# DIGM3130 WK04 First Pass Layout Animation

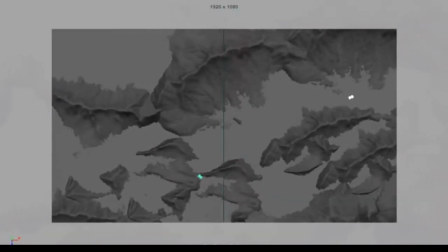(8:17)
So comes from the right to the left,
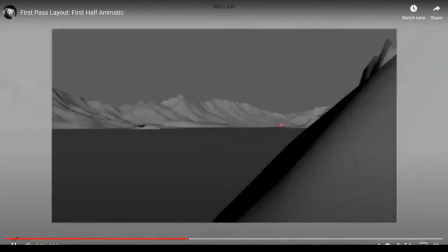(8:24)
and the blue car is hiding, the green car was hidden. Red is coming, and then the green car just follow.
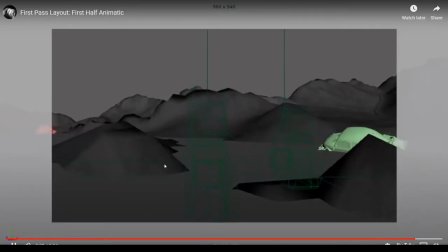(8:35)
Now cut over shot, is a high angle shot, and this is a pedestal shot.
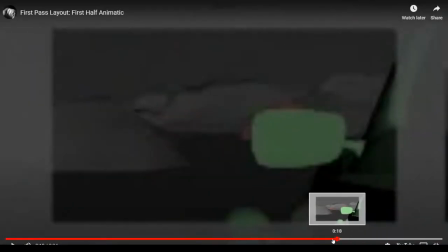(8:42)
So a little quick, let me see again, let's look at it again.
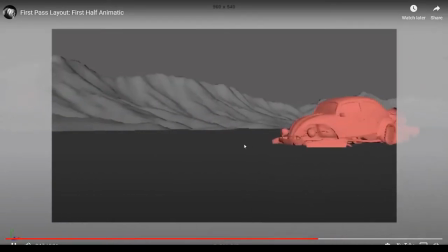(8:47)
Coming, pan, cut,
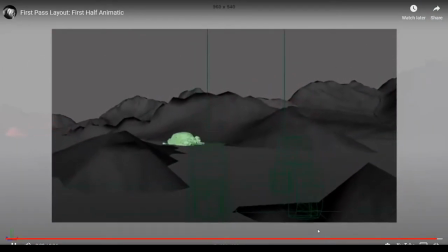(8:55)
another cut, this is the last cut, so five cut.
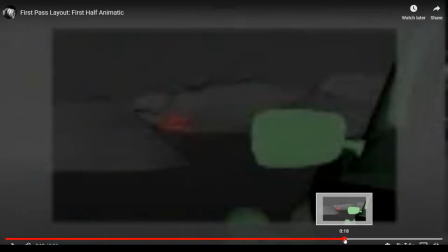(8:59)
But what I did is, like, in between cut, sometime I duplicate the camera. Like, for example, this is the cut, stop there, I duplicate that camera, delete all the when I duplicate without a
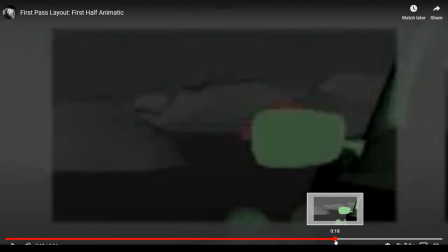(9:19)
special option, a special duplication, it will not duplicate the keyframe, it just duplicate the object.
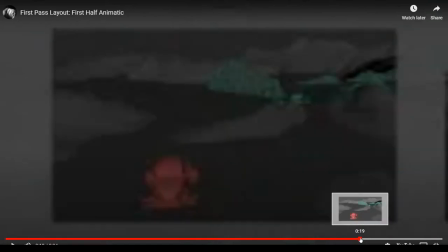(9:27)
So then, so that's why it's similar level,
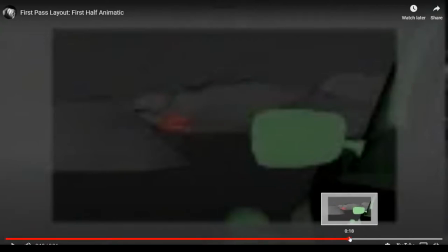(9:33)
it just pull back, dolly out a little, so that we can see behind
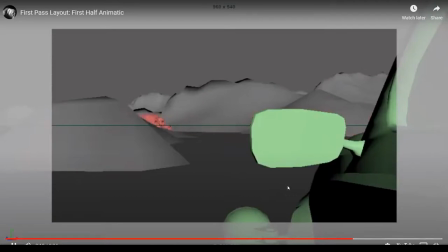(9:40)
behind him, behind the green one. Here we go. And then
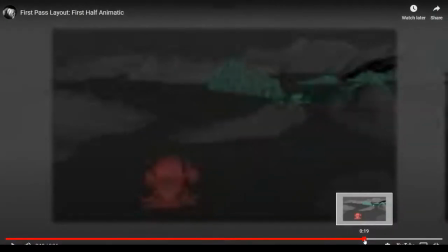(9:46)
this shot right here is basically, I did that to see, to suggest the location to the audience. And what the distance between these two cars.
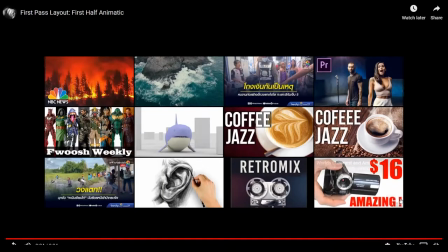(10:02)
And then now the action of the green car. So I just did a little bit of banging when it's turned, because so that it can re-emphasize
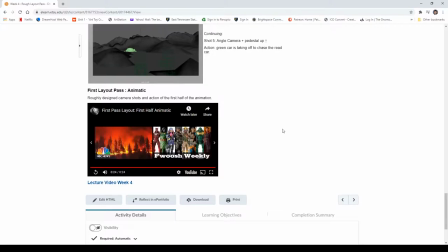(10:16)
to you guys to see that what kind of action will happen on that shot.
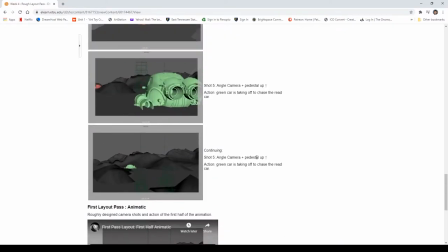(10:21)
So because if you look at on the screenshot right here, we don't really see what kind of action of the car is. Just first cut and then the sequence of that cut is like this.
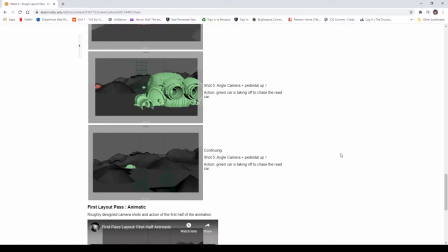(10:35)
So that's why we will have to do a little motion board, motion board is another technique.
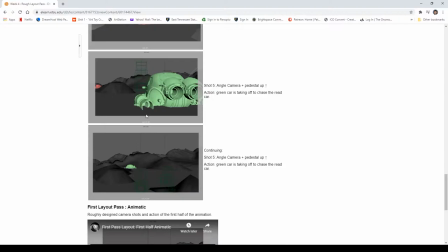(10:49)
If you do drawing, basically not in 3D, it's gonna be still image, right? But you can cut this, like you can use Photoshop to crop off, leave it only the background,
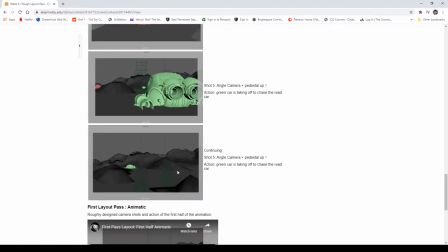(11:06)
and then animate in Photoshop or animate in After Effects or even in Premiere to show the car from here, move it from the right to the left, and then you can
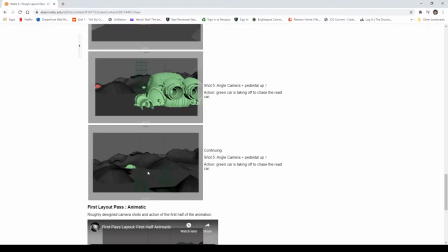(11:22)
scale the bitmap of the car so that they become smaller. So you could do that way too. In that case, it's called motion board. So because it's the motion from the storyboard, still board.
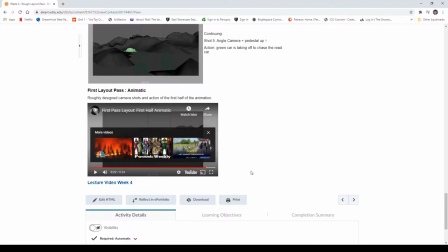(11:37)
Okay, so now let's take a look how I did it.
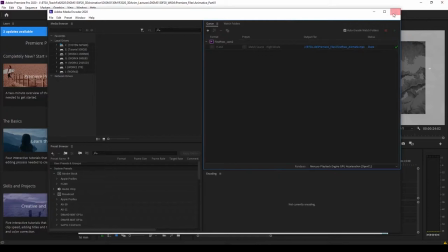(11:41)
Okay, so let me turn that off.
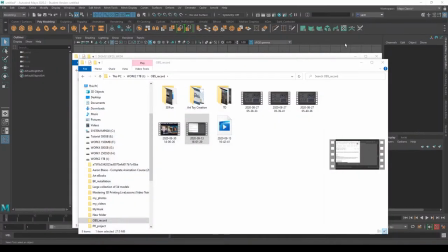(11:47)
What am I doing? Here we go. Okay.
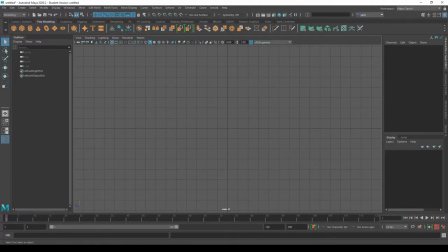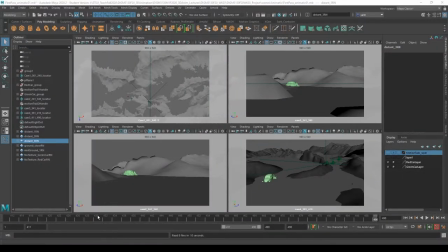(11:56)
Okay, so this is the file that I did. Let me change this to one. And a total of 490 frames at the moment.
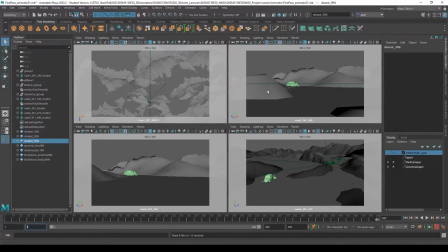(12:09)
This is just the first half. So I referencing all the object into the scene.